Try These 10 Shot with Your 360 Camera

It basically has everything that I need for when I'm making videos here in the studio, when I'm out traveling, or when I do a hike with my family. Whatever, it has everything that I need. So why bother changing or looking anywhere else? There's no point. I like to have everything in one place. So 30 days free trial, links in the description. Make sure to check it out if you haven't tested it already. Now, let's move over to shot number 5. This is what I call the vlog. This is the vlog shot. Now, whether you do a vlog or not,
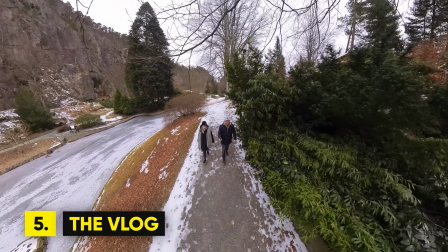[10:04]
this shot creates a unique perspective when you're out traveling or you just want
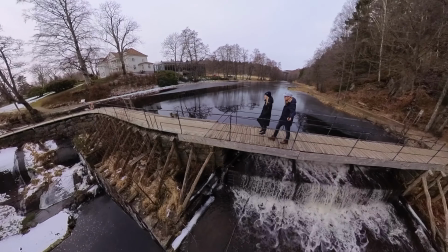[10:09]
to shoot some content which includes yourself or the group you're traveling with.
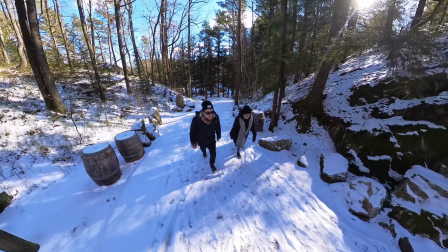[10:13]
Here I use both the 114 centimeter and the 3-meter selfie stick,
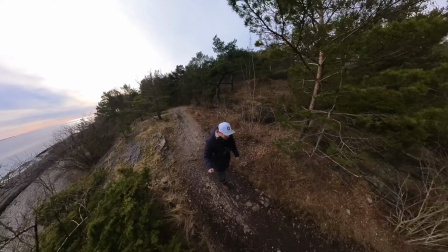[10:19]
and the only thing you need to do is to hold it like a selfie stick and you're done.
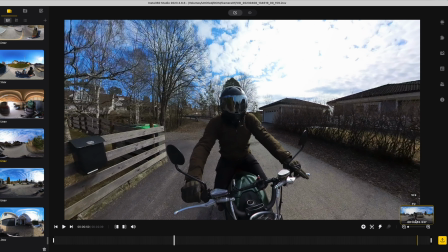[10:24]
And one of the awesome things with this is that you can later deep track yourself in the Insta360 Studio app,
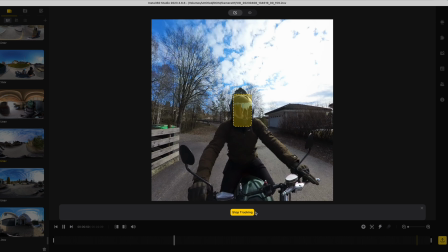[10:31]
or another person if you want to track someone else, which will actively keep you in frame throughout the duration of the tracking.
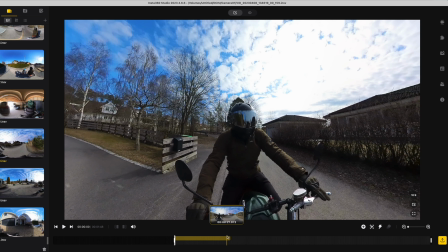[10:39]
And let's say if you want to be in the frame the entire time, this is definitely the way to do, instead of adding keyframes for each turn you do with the camera. Now, let's move over to number 6. This is what I call the backpack. this is the backpack shot, and you've probably seen this before.
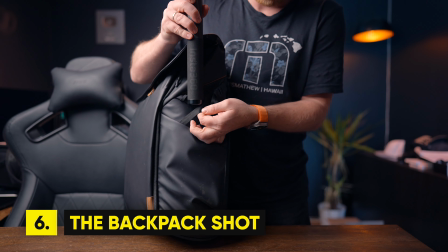[10:56]
So the reason I've called this the backpack is because the only thing you need to
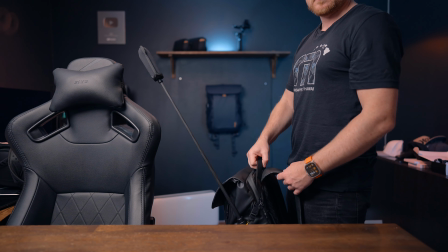[11:00]
do is to place the camera on a selfie stick and then mount the selfie stick to your backpack.
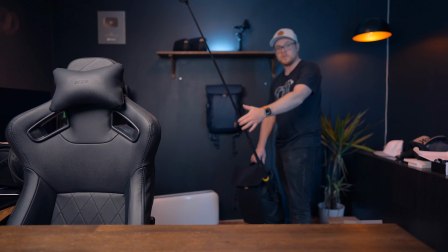[11:05]
For this shot, you can either place the camera in one of your side pockets,
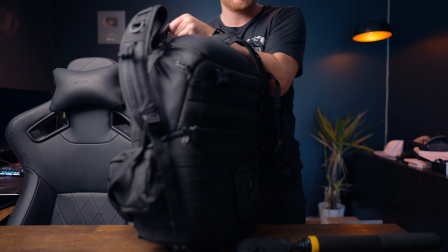[11:09]
or if you have a backpack which has a dedicated pouch for a tripod, you can also use this to better center the camera.
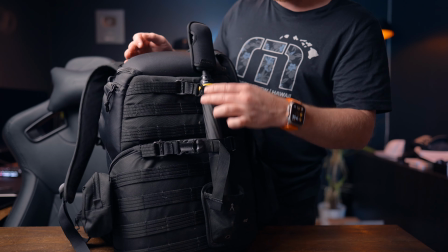[11:16]
Now, using the backpack shot, you're all hands-free when you're hiking, riding your bike, or for example, traveling.
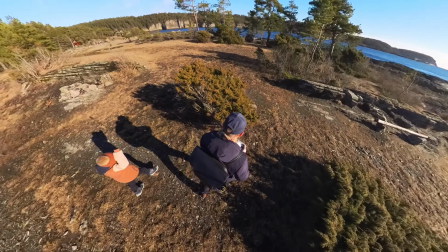[11:23]
And not only are you free to use both of your hands, this also creates some amazing shots and can be used to fake drone shots,
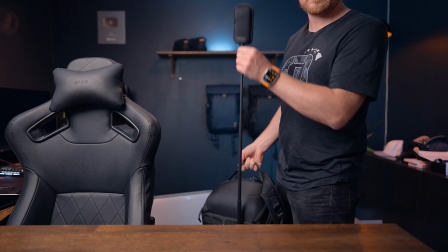[11:30]
create the well-known GTA 5 third-person look, and even show the surroundings around you. And if you want a bigger perspective of this, you can easily extend the selfie stick to your desired height.
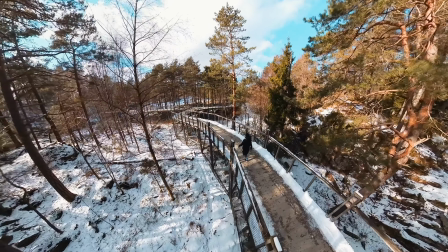[11:43]
Now, shot number 7. This is the fake FPV look.
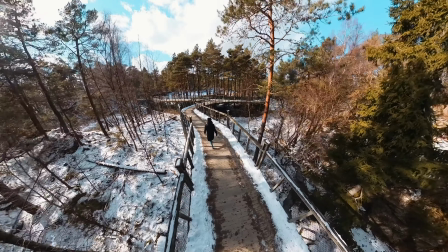[11:47]
Now, this is one of the harder shots to pull off, since you have to move quite fast in order to make this effect look better.
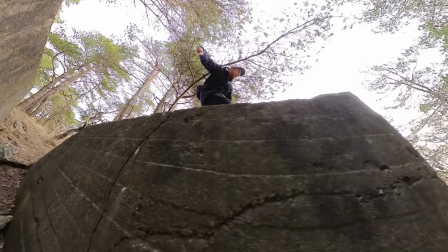[11:55]
But in this example, I found this old bunker here where I placed the X3 and started following the path.
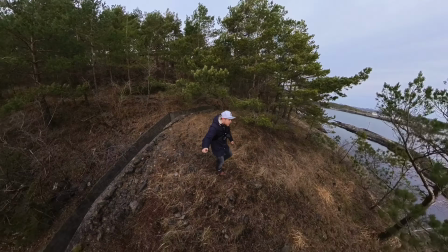[12:01]
Then after some time, I raised the camera and pushed it between some trees before I revealed the ocean.
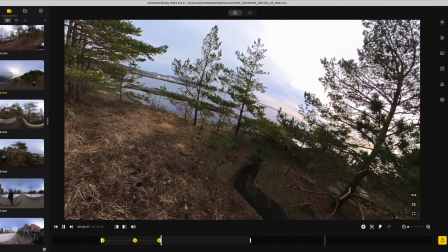[12:07]
And inside the Insta360 Studio app, I added some keyframes and a rotation, and this was the result.
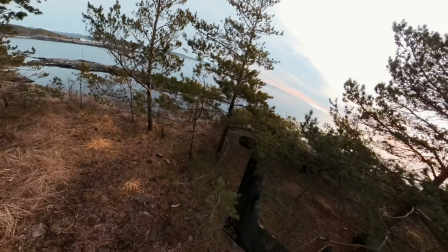[12:17]
Now, it's not as good as I was hoping for, but with some speed added to this,
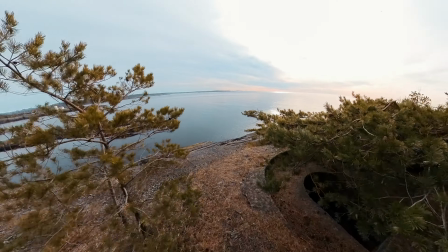[12:22]
or having some faster movement when shooting this, it would definitely look better. But something that I really recommend that you test out, if you have the X3, and if you don't have the X3, there will be a link down in the description with some free accessories as well, if you want to get your hands on one of the best action cameras, if not the best and most versatile action camera on the market, which will quickly become your favorite action camera to bring on every single trip.
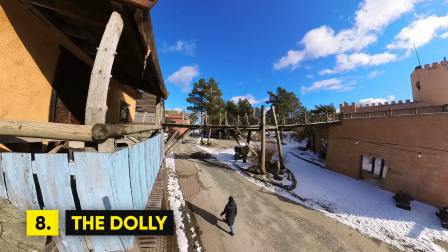[12:51]
Now, moving fast over to shot number 8. This is the Dolly Shot, or the forward push. This is one of the easiest and most cinematic shots you can do with a 360 camera.
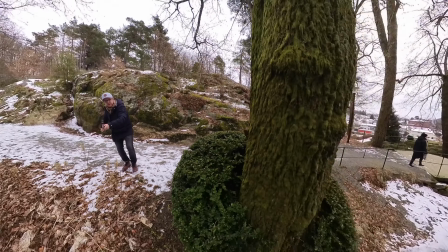[13:03]
It works in the same way as a fake drone shot, but not as high. So for this shot, you have the X3 extended on a selfie stick or not. It's completely up to you, but using a selfie stick definitely helps.
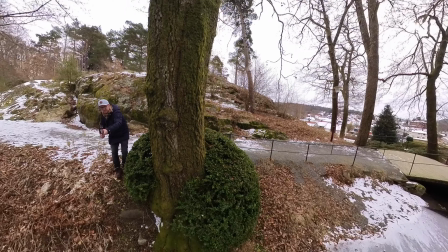[13:19]
And just like the name of the shot, you push forward to create this Dolly Shot effect.
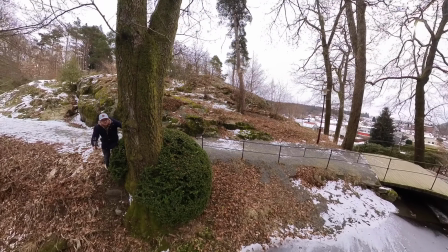[13:24]
And adding some music, sound effects, color grading, and some cinematic bars to this, you have a short sequence that looks like this.